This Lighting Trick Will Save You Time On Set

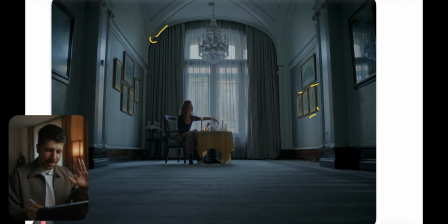It's not extreme, it's very stylistic and not that saturated, but still works because we only have now also this candlelight. This gives her a little bit of exposure so that we have even more color contrast. But like I said, in a subtle way.
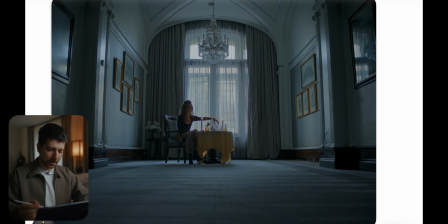When you have shots like this where you don't light at all, you have to believe in your colorist because the floor was probably bright, the wall were a lot brighter. Always have in mind you can fix something in post without fixing it.
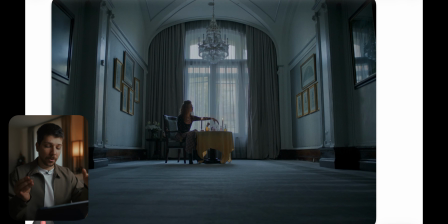When I bake a cake and I know, okay, when it's not sweet enough, I put more butter in it. So this is not cheating or doing something wrong. That's just, I know I have the tool, a little bit of butter to improve it at the end of the day. So I can just shoot this and when it's looked flat on camera,
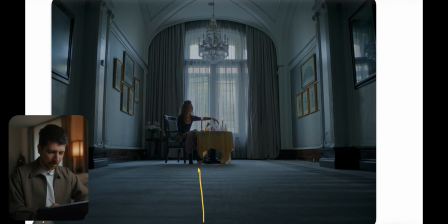I know I can put in DaVinci a gradient on the floor. I make the walls darker, can bring here back more detail probably, just power mask her a little bit up, and now I get an even nice image without putting on one light.
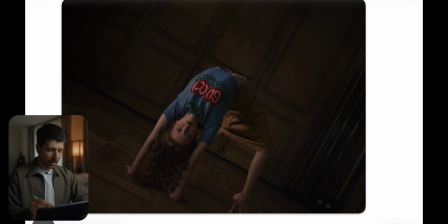Then we have this really weird exorcist-like shot, and big fashion commercials tended to do more demonic stuff. I don't know why, but maybe it leads more into this abstractness that this brand is over everything.
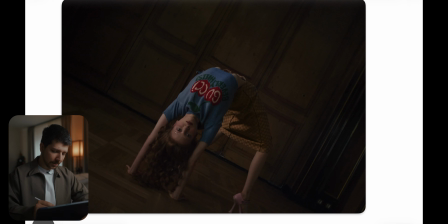But I don't know, we're just going along. And this is something I call the special shot. This is the eye catcher because you have this normal fashion shots around the clip and now we have this girl that's doing this really weird positions in a fashion commercial.
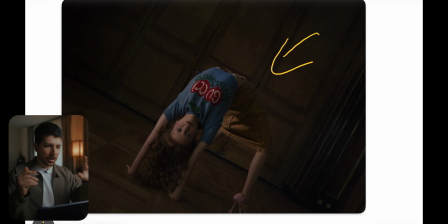Always do contrasts, opposite sides, something that you normally wouldn't expect in a scenery. This is what makes something special. And the lighting here is also pretty easy because it clearly looks like a book light.
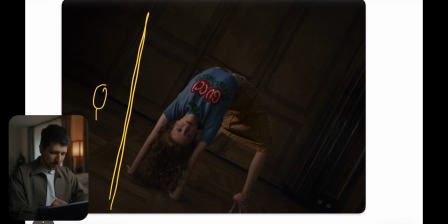We have a large softbox source where we have a strong light bouncing onto ultra bounce and giving her the key,
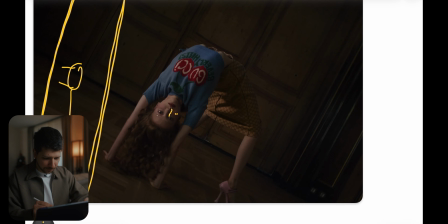because as you can see, we have really nice roll of creamy skin color and also a lot of control.
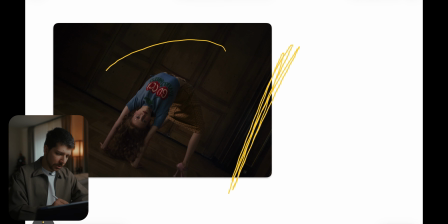So here we probably put some neck and put a huge power mask around her and darken the corners,
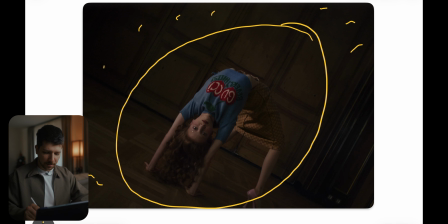because we want really to embrace the smoothie abstract feeling. Like I said before, when I know I can darken these edges in post and just need a light to do the big work, it's okay. It's not cheating, no, not less of a cinematographer. That's just the way we work nowadays.
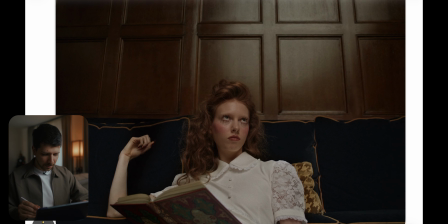Here, what this shot makes it cool is the headspace.
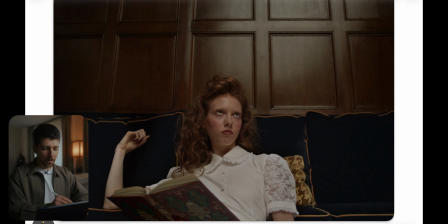You have probably heard on Instagram, don't put your horizon on the center. To make it on the lower thirds, on the upper thirds, makes your image more interesting. And this kind of fashion commercials really often play with this feeling of empty space.
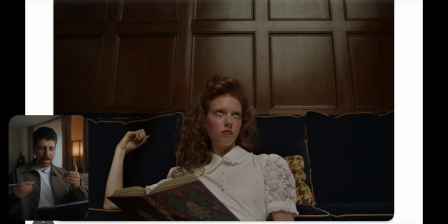And as you can see before, you can put the camera more back, put her in the center, but then also the shots would look the same when we always have our actor in the center, on the same position, with the same distance. No, with shots like this, we can really spice things up,
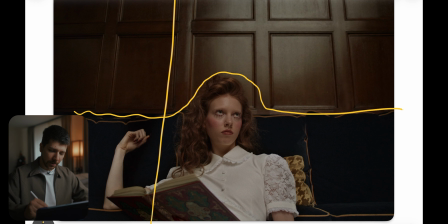or later maybe when this comes on Instagram, you have still space to write maybe something here. And empty space tends to look just more aesthetic.
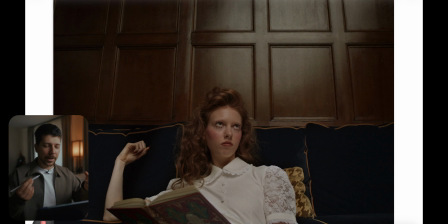When you look at photographies, fashion photographies, the high quality ones always play with a lot of room on weird angles and empty spaces. But this emptiness also have to show something. Here we have this nice wooden texture on the wall that's also really dark.
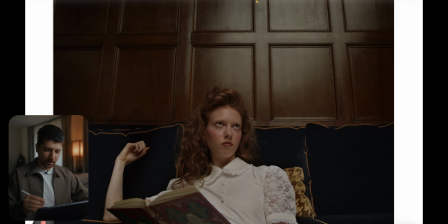And as you can see, they just blasted light into the scene with a big light source. This looks clearly like a butterfly. And normally this would really look bad, but because we have this dark walls, we can get away with it.
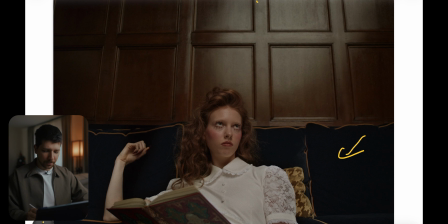And also this dark couch here in the background, so we can just light her, that she has a little bit of roll off, a little bit of texture, and the rest, like I said before, in the Vichy, darken this up, power mask, then your shot should be done.